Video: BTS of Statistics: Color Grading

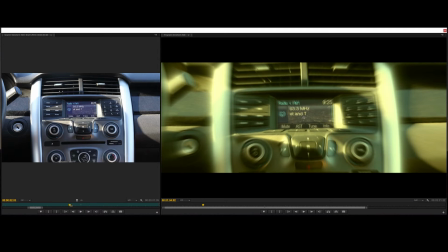489s
with kind of more intense feelings, and also too, I wanted to give it kind of a dreamy look. So the blue I think is a lot more subtle in the rest of the film, but here I wanted to use the yellow really, really powerfully to make it clear that this is a flashback,
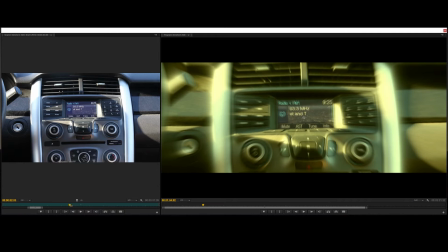508s
that this is kind of a dreamy sequence, that this isn't the present. Alright, so then the Luma Curve I did, which you can see blows out everything. The Luma Curve I did to basically add a lot of
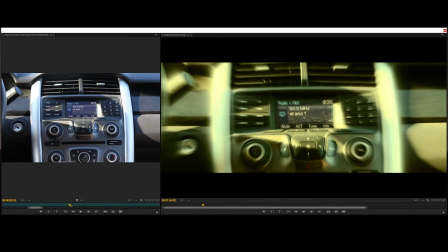523s
contrast, and again, it's to get kind of this surreal effect so that you understand that this is a dream sequence, this is looking back, this isn't now.
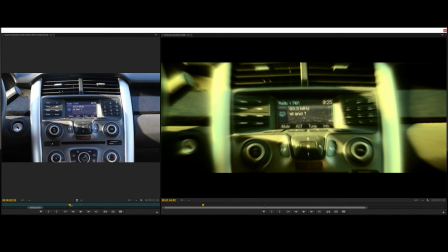536s
The last thing I applied, which is I think the most subtle, but I think one of the most important, is the Vignette, which Vignette basically darkens the corners and edges of your shot. And the reason I applied the Vignette is because I think the Vignette is something that is typically associated with a dreamy sequence,
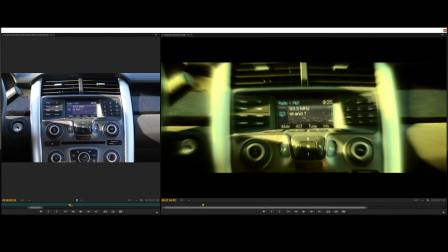554s
that when you apply a Vignette, that kind of implies that we're looking into the past. And it's not very noticeable, but I think it does add a lot to the effect. So that is it. The color grading in this film was actually pretty basic, but it's actually pretty cool, and I think it turned out really well.
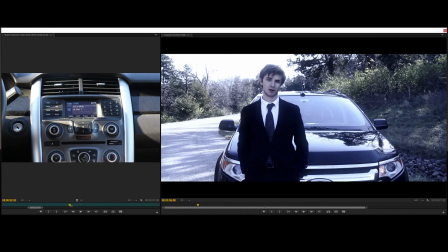569s
You can watch the film, and I'll make sure to put a link in the description and in the video so you can go watch the film if you haven't seen it. But I think the color grading turned out really well, and that was one of the stronger aspects of this film. So thank you for watching. If you liked this video, hit the like button. If not, feel free to hit the dislike button.
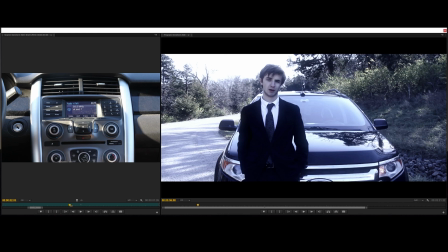587s
If you have any questions, feel free to leave a comment. And if you like this video and you want to see more videos like this, hit that subscribe button.